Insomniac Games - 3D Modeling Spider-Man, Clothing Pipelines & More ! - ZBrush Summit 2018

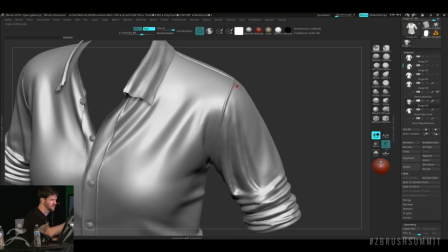44:37 I don't know why that's not sculpting. Huh. Weird.
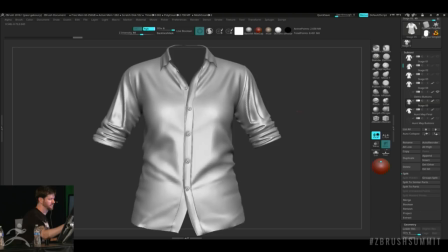44:43 Anyway, I don't know why that's not working.
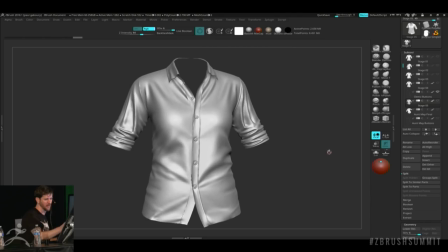44:48 Anyway, for the sake of moving along, I'll just show you guys the finished Aunt May shirt here.
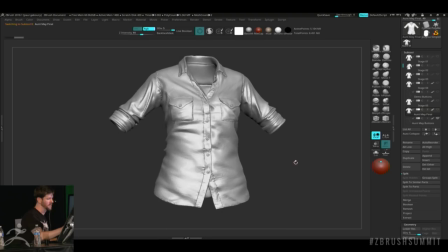44:55 It's really just a lot more of the same. It's just going through and referencing
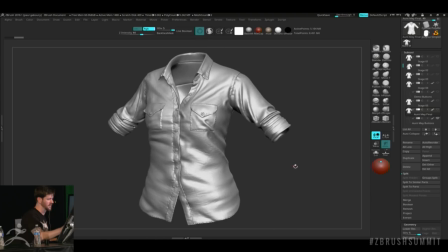45:00 your visual references and refining the cloth and just taking the time to go in and sculpt those folds and seams.
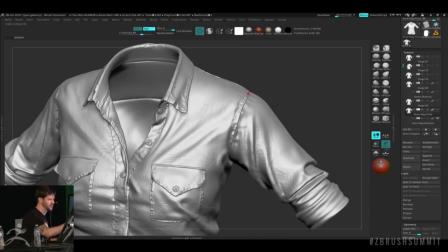45:09 I know that there are a lot of alphas that you can use to put on a rolling brush for this type of waffling pattern.
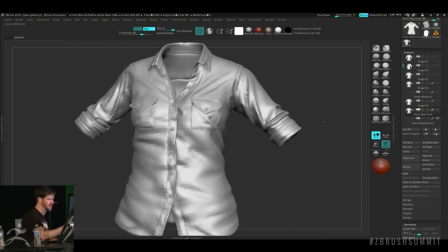45:17 I don't tend to use those. I find that it produces a lot of repeating patterns that are pretty obvious and so it doesn't really take that much time to do it by hand.
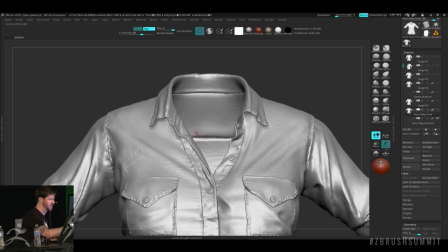45:25 I'll go in and do things like in the PELs, I'll go ahead and break that up and add some character to it just so it looks broken in and worn.
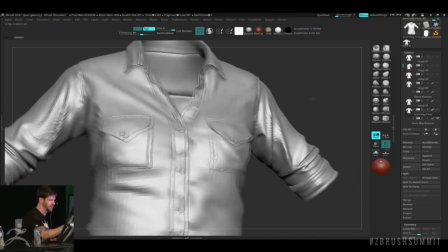45:33 Little things like turning out the corners of the pockets can help add a lot of character to it as well.
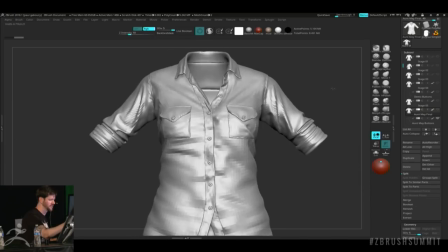45:39 Just a little attention to detail like that.
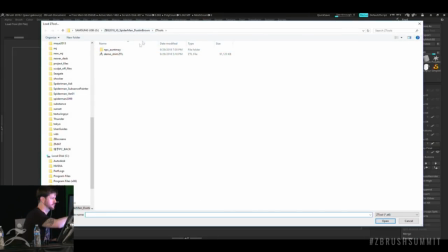45:42 And then if I load up her finished model, I'll show you guys everything all put together.
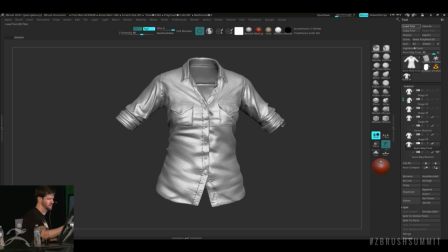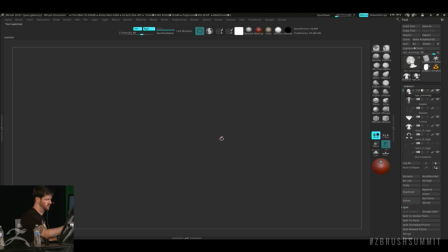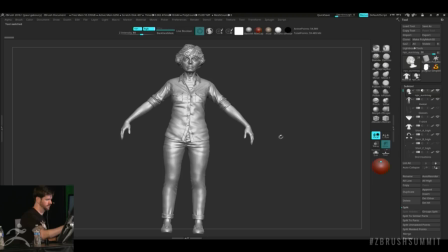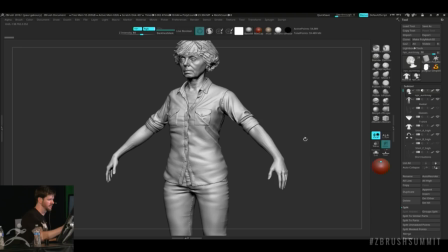46:12 So, here's her full outfit with the jeans, she has an undershirt,
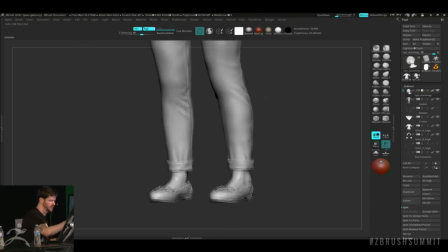46:18 some cuffs, her shoes. The jeans went through a few different iterations.
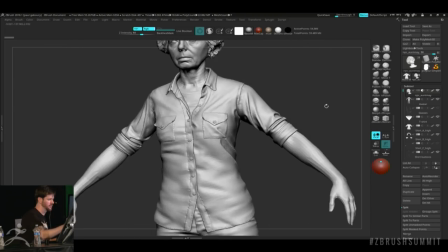46:27 You can see this is very loosely based on what I got out of Marvelous Designer,
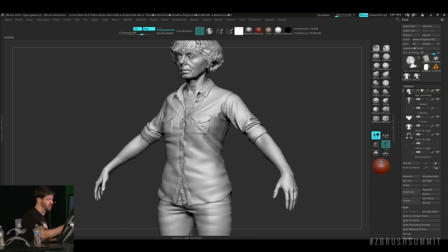46:32 but there's been a lot of artistic changes that were part of an internal conversation and just kind of referencing the concept art as well.
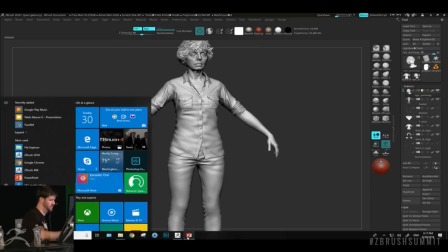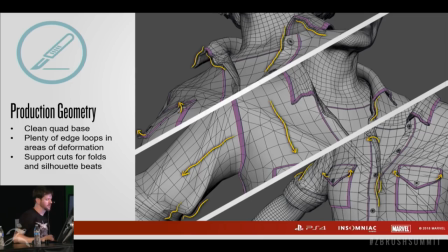46:46 And so if you step down to your lowest subdivision level in ZBrush, that's really going to give you a solid starting point for your real-time mesh, and all you really need to do at that point is insert some extra edge loops in areas that you know are going to need to go through the most amount of deformation, like the shoulders and elbows,
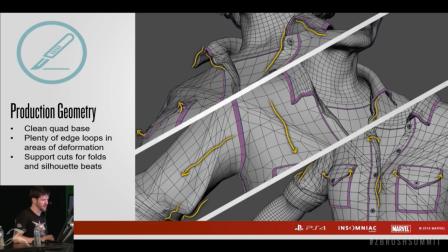47:01 and then maybe making a few extra cuts to hold the shape of the folds that you've established in your high poly model. That way you're getting the same interesting silhouette beats from your in-game model that you have on your sculpt.
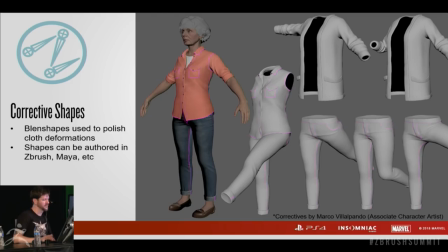47:18 Once we have all the clothing finished off, we'll pass it to a rigging team and they'll test it on the rig, taking it through a variety of poses, looking for things like loss of volume, clipping, things of that nature.
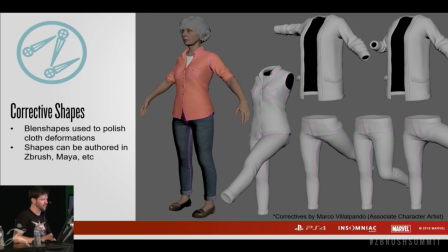47:33 And then we'll usually go through a corrective blend shape creation process. And a lot of these blend shapes were created by our associate character artist who's sitting in the front there, Marco Villapagno.
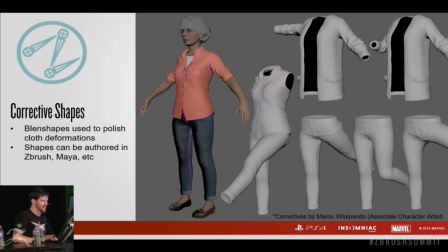And so for those that don't know, a blend shape is essentially a linear interpolation animation between two meshes that have the same geometry, but are different shapes. For example, if you have a cube and you subdivide the cube a couple times,
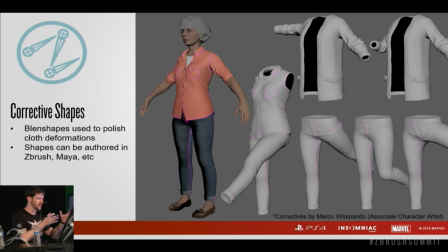48:10 but you leave the edges and corners nice and sharp and cuby, and then you copy that cube and you smooth it down into a sphere, the point order is the same, the triangle count is exactly the same, but just different shapes. And so you can create a blend shape relationship between those two meshes so that you can morph back and forth between the cube and the sphere.
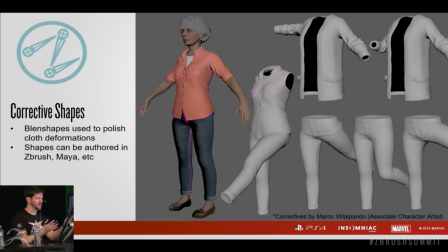48:29 And so the principle is the same here, we're just using, we're just doing it on more complex shapes than primitives.